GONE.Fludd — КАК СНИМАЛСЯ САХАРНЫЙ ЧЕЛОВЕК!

Сахарный человек
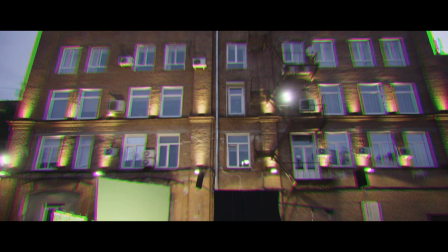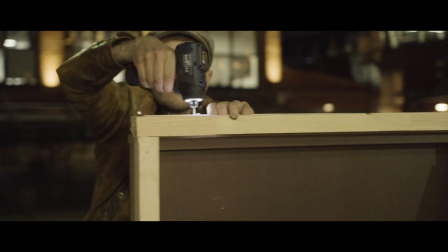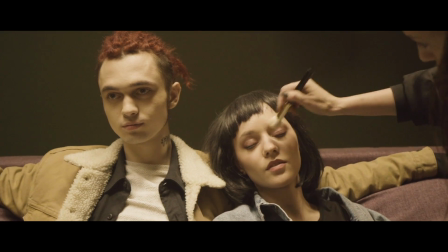Каспийский груз и звуковик этой группы рассказал мне историю про музыканта по имени Сикстер Адригес.
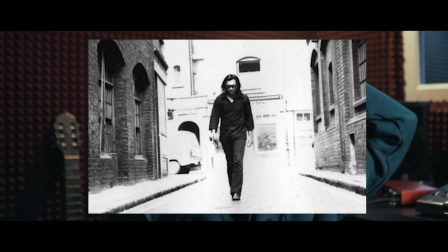Этот человек записал альбом, потратил все свои деньги и забросил музыку и устроился на работу, на завод. Как-то его пластинка винилая попала в Африку и стала там мега популярной. Он был человеком загадкой, никто не знал, как он выглядит. И однажды два человека, детектива, решили разобраться в этом и найти его. Они нашли его и сделали ему гигантский тур по Африке. он проехал собрал кучу людей и вернулся обратно на завод меня это очень вдохновило в общем о нем есть фильм я решил посмотреть его пока я смотрел фильм я узнал что у него есть песня сахарный человек она называется шугам
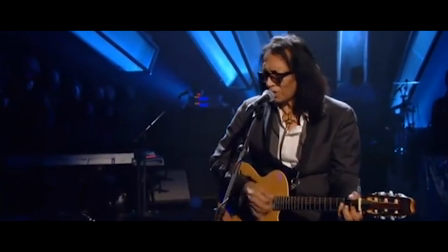и казанцы
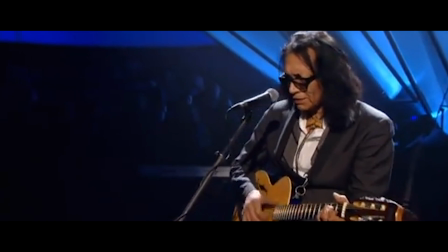песня про дилера который продает человеку сладости за голубую монету. Под голубой монетой развивается честь и достоинство.
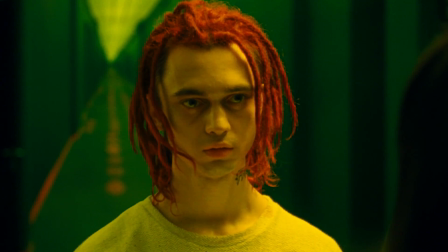И я раскрыл эту тему так, как она была бы близка мне лично. Это песня предупреждения о том, что наркотики — это плохо.
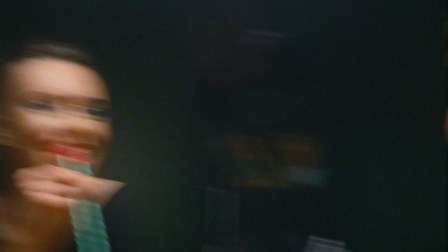И они поначалу дают тебе что-то, но забирают намного больше. Вот.
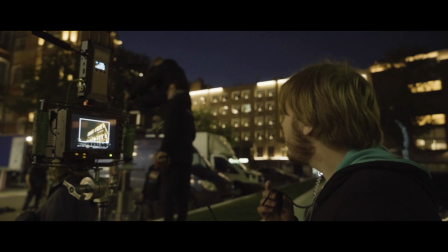Это что касается трека, а что касается клипа.
Ребят, пошли!
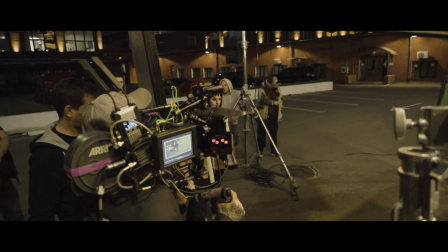Начали!
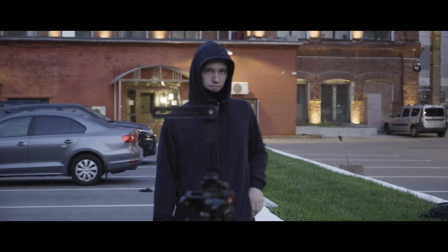Перекинулись!
Мы снимали его три дня подряд. Первая смена была 16 часов, вторая смена была 24 часа и на следующий день смена 17 часов.
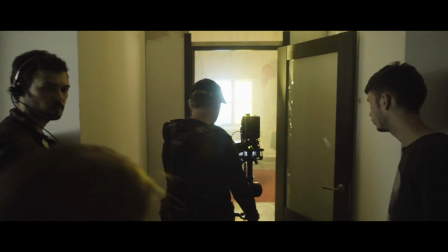Это были самые масштабные крупные съемки вообще в моей жизни. Мы снимали как будто бы не клип.
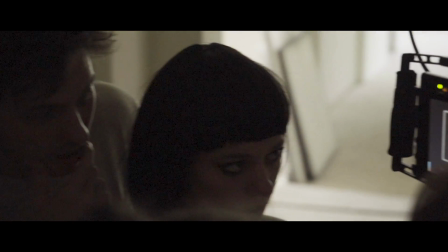У меня было ощущение, что я нахожусь в фильме и что мы снимаем кино. В съемках участвовало больше сотни человек. В общем, по сюжету клипа герои забегают в здание, которое символизирует наркотическую зависимость.
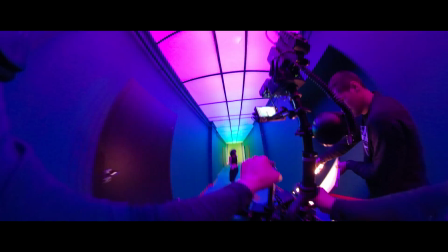И у нас есть коридор, отражающий этот путь. И по бокам с обеих сторон двери, означающие различные наркотики.
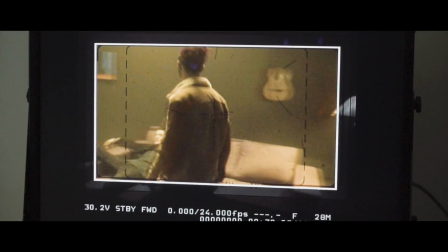Мы забегаем в первую дверь. Эта комната символизирует травку, марихуану. Кто-то повнимательнее наверняка заметил на столе в этой комнате стоит кружка, на которой написано «Best Son Ever».
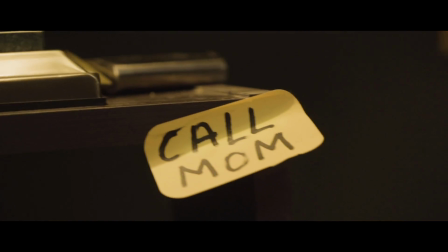И на шкафу висит стикер «Колму позвонить маме».
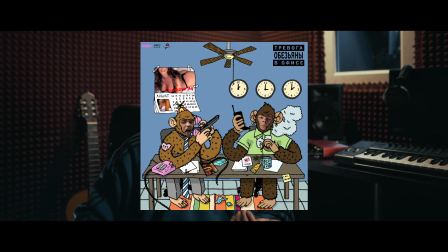Это пасхалки, такие небольшие, из альбома «Обезьяны в офисе» совместно с «Лоттери Билдзен».
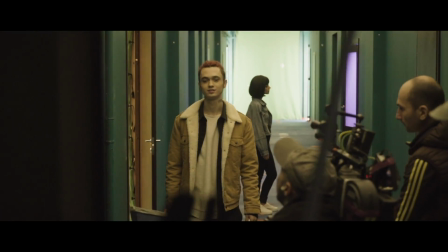Далее мы выходим из нее, и Настя, актриса, которая играла главную героиню, ее взгляд притягивает в какая-то сияющая дверь, и она зовет меня туда.
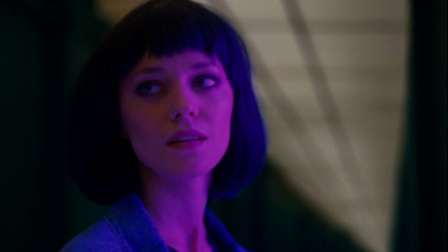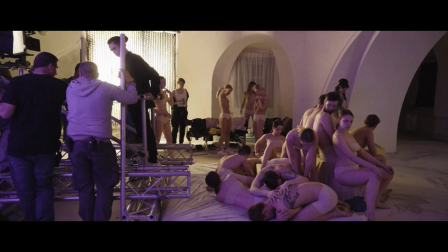Эта комната символизирует такой наркотик, как экстази. Это была самая горячая сцена.
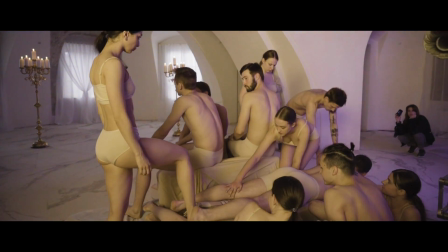У нас было несколько полуголых девчонок и парней, которые из своих тел собрали целый диван. Изначально мы хотели сделать отсылку на обложку альбома «Хайласт», Изображена девчонка, лежащая горизонтально. Но не так-то просто делать мебель из людей.
Как спрятать волосы?
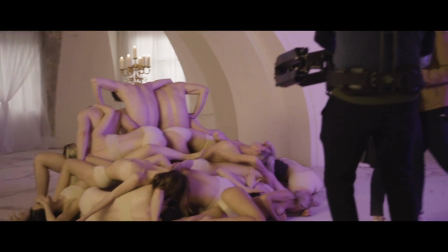Целуемся? Заходим!
Ребята профессиональные танцоры. И они репетировали это несколько дней до съемок. Репетировали это на самих съемках.
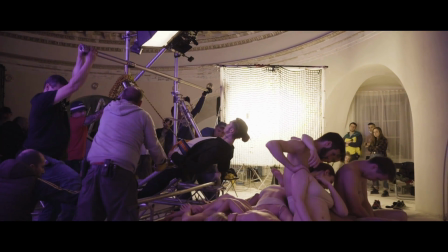Укладывались около часа, чтобы получить форму дивана. Самое сложное было тем, кто находился внизу Потому что на них давили все,
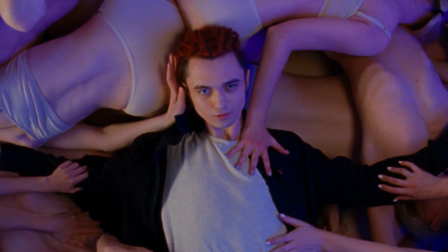кто сверху И они были фундаментом для этого дивана Но я думаю, еще было сложно и тем, на кого я падал и садился